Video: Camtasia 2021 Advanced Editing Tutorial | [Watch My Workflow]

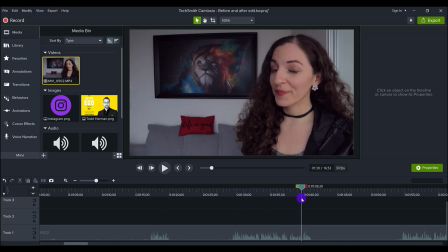(8:13)
And I'll even remove lines that I feel are not necessary. They might have been a good take, but is not necessary in the video. Because at the end of the day, I'm just trying to give people the concentrate, the best of the best for the video.
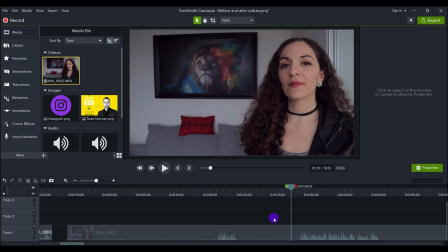(8:29)
Now, a couple of things before you actually start clipping your video, the raw edited footage, is what I like to do is I like to add the noise removal.
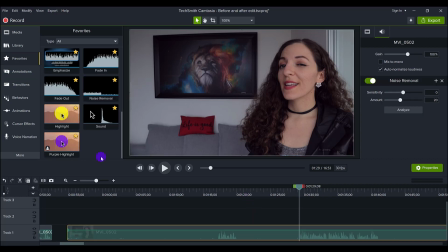(8:42)
So we'll add noise removal first, and then I will do some color correction. So I do this before I start chopping up everything. I'll add the color LUT and the color adjustment.
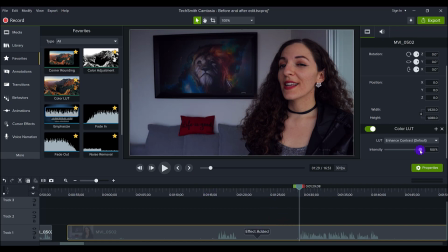(8:57)
So I'll drag it on here and I'll play around with this, bring it down a bit. Then I'll add some color adjustment.
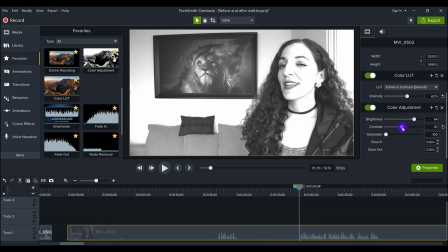(9:04)
It's gonna make it black and white, but we just want to play around with this.
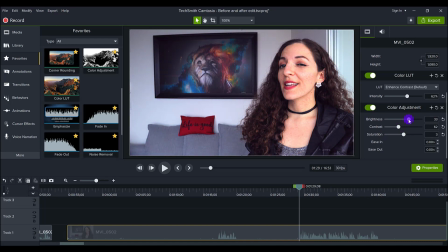(9:16)
And it just requires some tweaking. I have certain specifications that I like for my videos. I usually like to have my colors be vibrant, the blacks be black, you know.
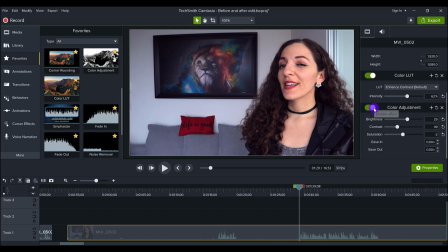(9:34)
Because if I turn this off, look what happens when I turn off the color adjustment and then I turn off the color LUT.
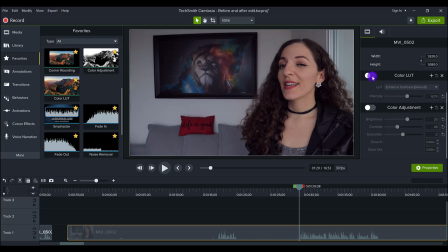(9:41)
You realize that your raw footage was completely gray and not full of life.
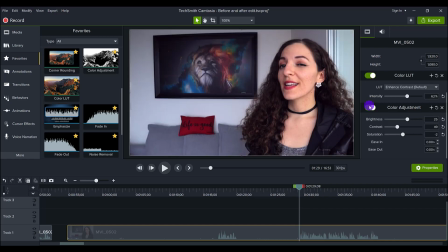(9:48)
And then you turn on the color LUT and you turn on the color adjustment and then boom, you have color again. So that's what I do before I start chopping everything up. All right, once I've chopped everything up and I have everything in pieces,
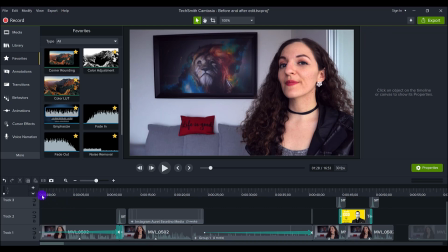(10:02)
I'll go through the entire video before I start adding what I call the bells and whistles. So I chop it up, remove all of the dead air before I start adding sounds, texts, zoom-ins, pictures, all that stuff.
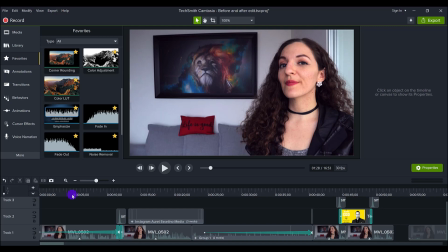(10:21)
I like to do things in sections, in batches, because if I'm going through and I'm editing this,
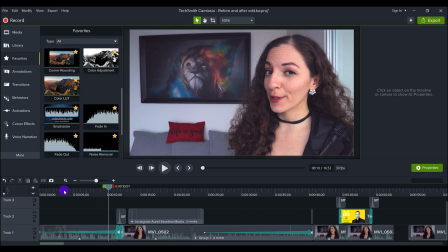(10:28)
and then I clip it, and then I'm like, oh, let me go and add a text here. To me, that takes longer to switch out, so I do things in batch processes.
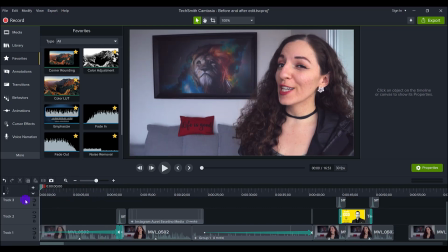(10:40)
So I'm going to edit out all the dead air first, then I'm going to go back to the beginning, and then I'm going to start adding on my bells and whistles. So let's go through this in order. So you can see that the audio and the color correction are already done, so I don't need to do that.
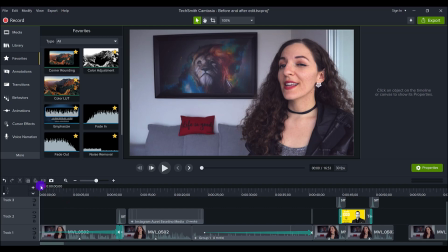(10:55)
And also, I like to do it first because I don't want to forget that stuff. That stuff is things I don't want to forget, so I do it at the very beginning. As you can see, I've got a long arrow here. This is the zoom in arrow.
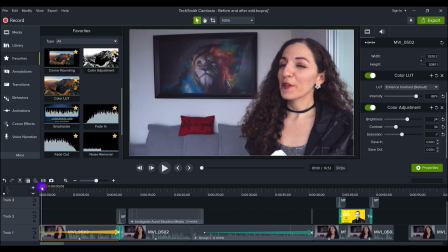(11:09)
And usually for the first video clip on the screen, I like to do a zoom in because it's kind of like leading in. And then I go into transition, right? So I'll just play it.
If you're busy all day, but feel like you're not really moving things forward,
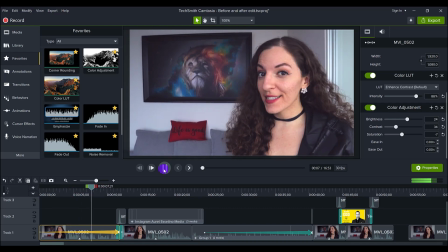(11:26) or maybe you're trying to balance working on the business versus in the business, like every entrepreneur ever, then this video is for you. Hello, it's Arit.
So that's Arit doing like a hook, like a video hook to get people engaged.
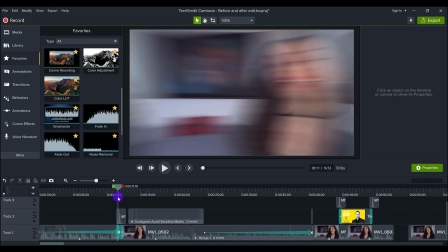(11:42)
And then we have a transition here. I play around with transitions depending on what type of clips I'm using.
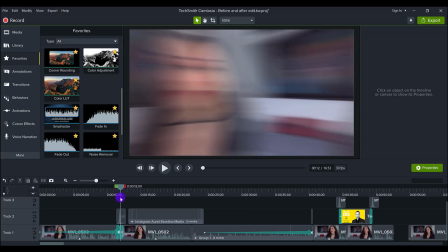(11:50)
I really like using the whip transition.
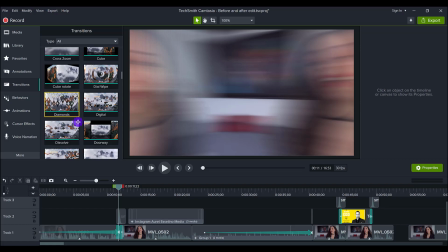(11:55)
So if you go into the transitions, and there's a lot of them, I don't use like 95% of them. I have gone through, picked and choose which ones I think,
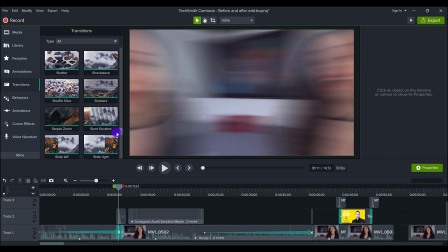(12:10)
in my opinion, look cool without looking cheesy. Because there's a fine line that you can walk with being cool and cheesy.